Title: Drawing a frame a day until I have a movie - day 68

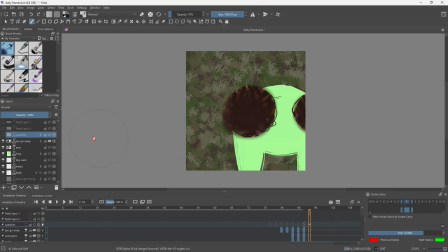[0:00]
A new day, a new frame. And today we will be cutting away from the shot and moving on to something else, yes.
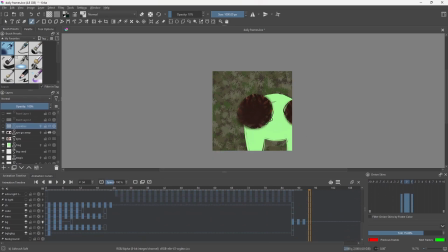[0:08]
First of all, we gotta add all the right frames in the appropriate places.
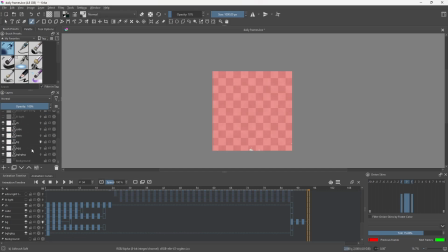[0:11]
Now for blank, clean new slate, definitely clean and not messy and not unintelligible.
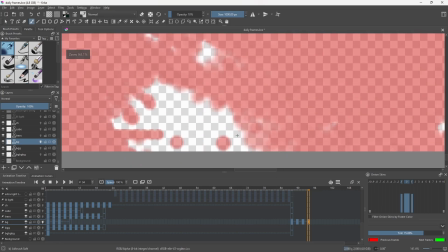[0:18]
We create ourselves a new background, yes.
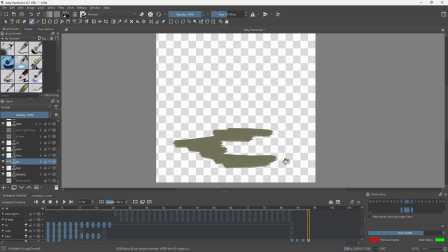[0:23]
Okay, so basically the frog will be just wake up in a massive field. Big old field, completely abandoned, no life or anything in it.
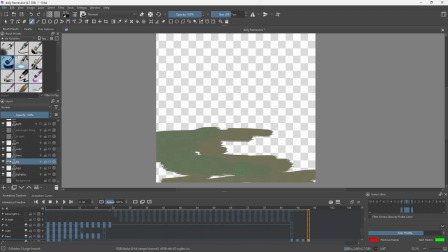[0:33]
I should do a base layer of this color. There'll be a darky, spooky old field filled with nothing but field and more field.
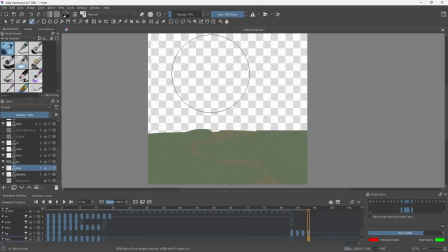[0:43]
And on the background, the background behind the background, it will be a lovely little foggy thing.
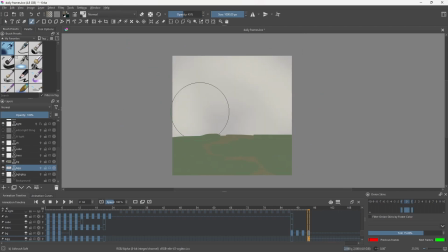[0:50]
And then as it gets closer to the foreground, it gets darker, like this. That even makes sense? It probably does. Pretty much just like that. Basically like that, it'll just like blend into the distance.
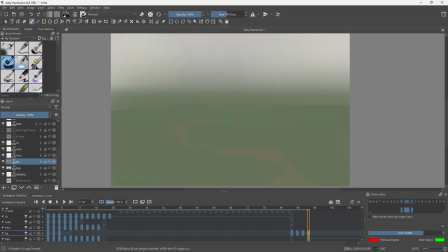[1:03]
Very, very foggy and spooky. And how big is the frog going to be? I do want the frog to be like decently small.
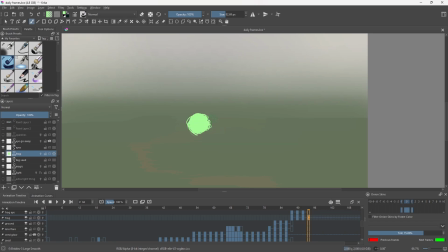[1:11]
And probably also covered by something. Like the foreground, have actually like a little shrubbery in the front.
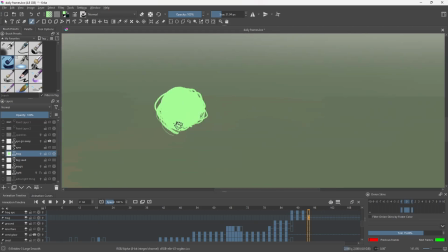[1:17]
Just lying down. Maybe his other leg doesn't make sense. Hold on. Just one giant eye.
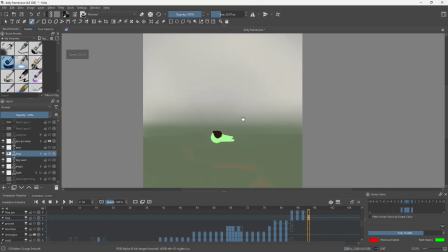[1:24]
The frog character looks so goofy. This goes so hard. Just frog lying in the void.
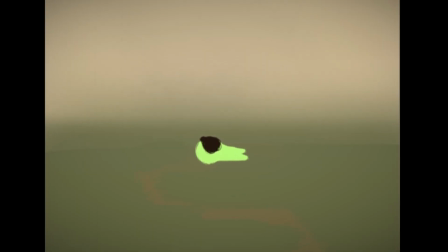[1:30]
Nah, this is incredible. Alright, all we need is to make the background a little bit better.
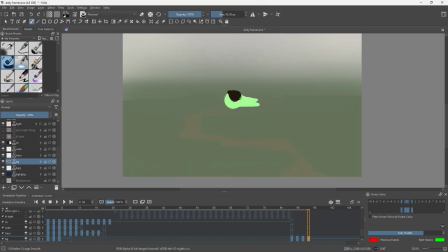[1:38]
Actually, you know what? This little vague thing here could sort of be the road. Alright, so we add some squigglies here and there. It's only natural to add plenty of squigglies onto a road. It should be like a very overgrown road as well, because, well, it's very abandoned.
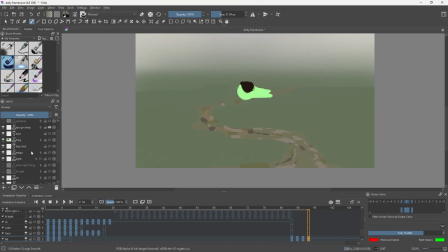[1:53]
This is a weird, really weird perspective. I feel like the frog needs to be smaller.
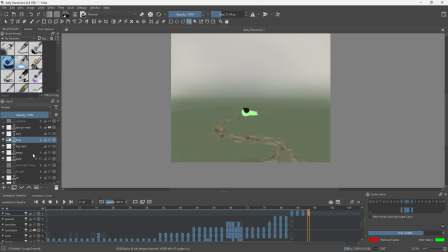[1:59]
It's a very tiny frog in a massive field. So now we kind of just add like a little shrubbery here and there.
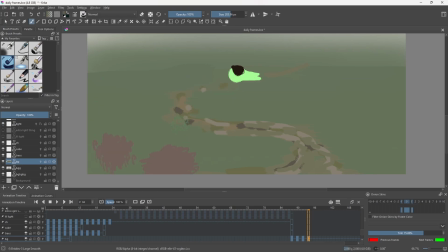[2:05]
Just maybe there's like a little hill here, more like, and sort of starts like this and then goes like that in a way.
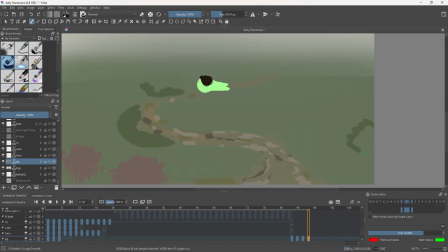[2:12]
And there's a little bit of a hill there. Let's make a little hill here, but then this whole part of it will be dark because the light is coming up from everywhere. It's like overcast though. There's not really any light anywhere. It's just from everywhere.
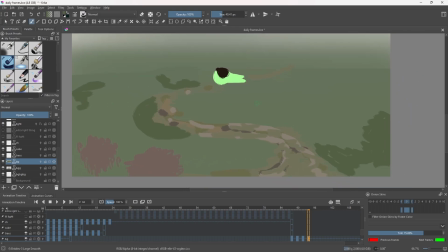[2:23]
We'll just have little patches here and there of darker, and then patches of lighter and whatnot, and it should be fine generally, I think.
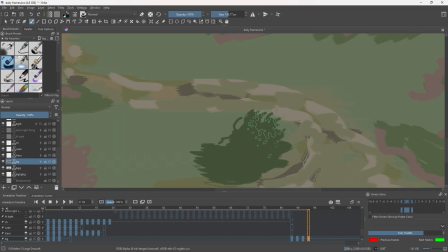[2:30]
Actually, the stuff here should be decently big. I feel like we need some bushes, you know.
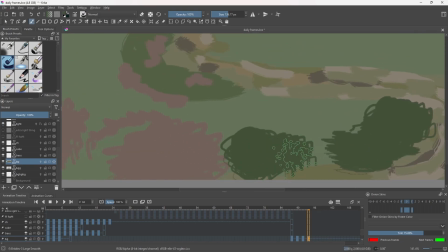[2:34]
I feel like we need to get some things that are actually big instead of just, you know, being scared and making things small.
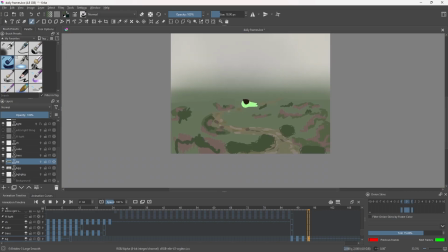[2:41]
Okay, just don't try anything around the frog for now. And I'll kind of just wake up, look around, and walk down this road until he finds a place,
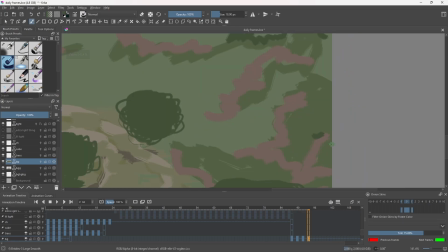[2:50]
and then he explores the place, and things will happen within that place. It feels empty, I don't know.
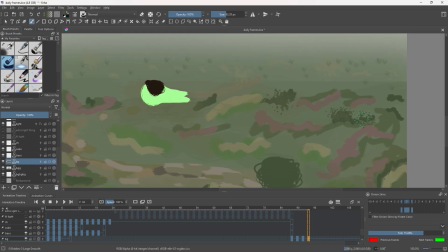[2:55]
It feels lifeless and empty. Like, I know that's how it's supposed to be, sort of, but like, you know, it needs to have like a little bit of just something.
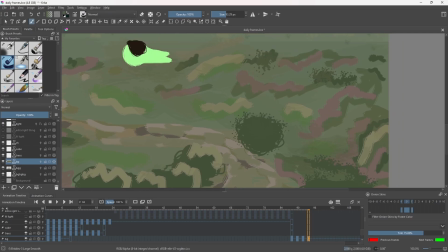[3:03]
Like, the shrubbery needs to feel alive at least to some extent, and not just random squiggles.
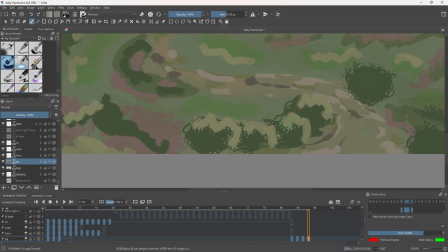[3:09]
Add a little bit more fuzziness to everything. A pretty easy way to make things slightly more detailed.
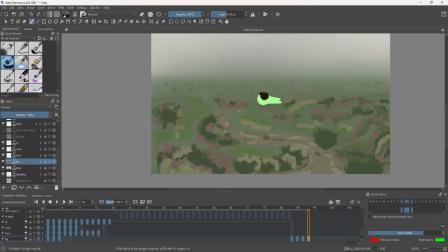[3:16]
Alright. I think that actually works. Just adding a little bit of fuzz to everything.
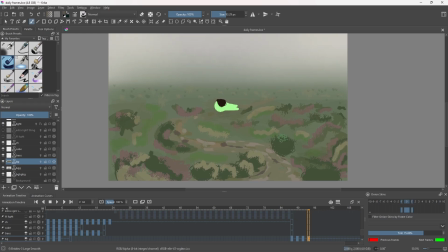[3:21]
Yeah, there we go. Just a nice foggy field. And we'll just have to animate the frog, you know, like waking up basically, and then looking around.
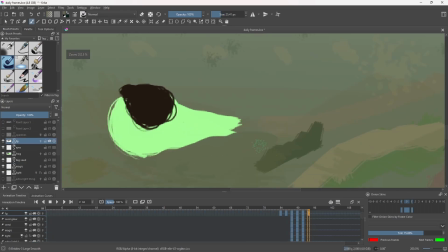[3:30]
Just like have a little bit of the hill, like cover the frog, and then like a small bush over here maybe.
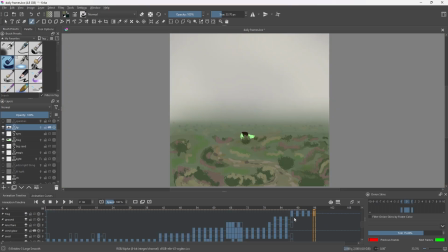[3:36]
Alright, well that will be all for today. A nice foggy little area. This is how the animation looks like.
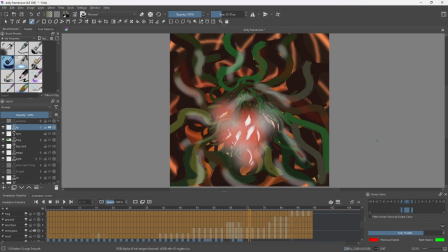[3:43]
I hope y'all enjoyed today's episode. Subscribe if you did, and I'll see you tomorrow.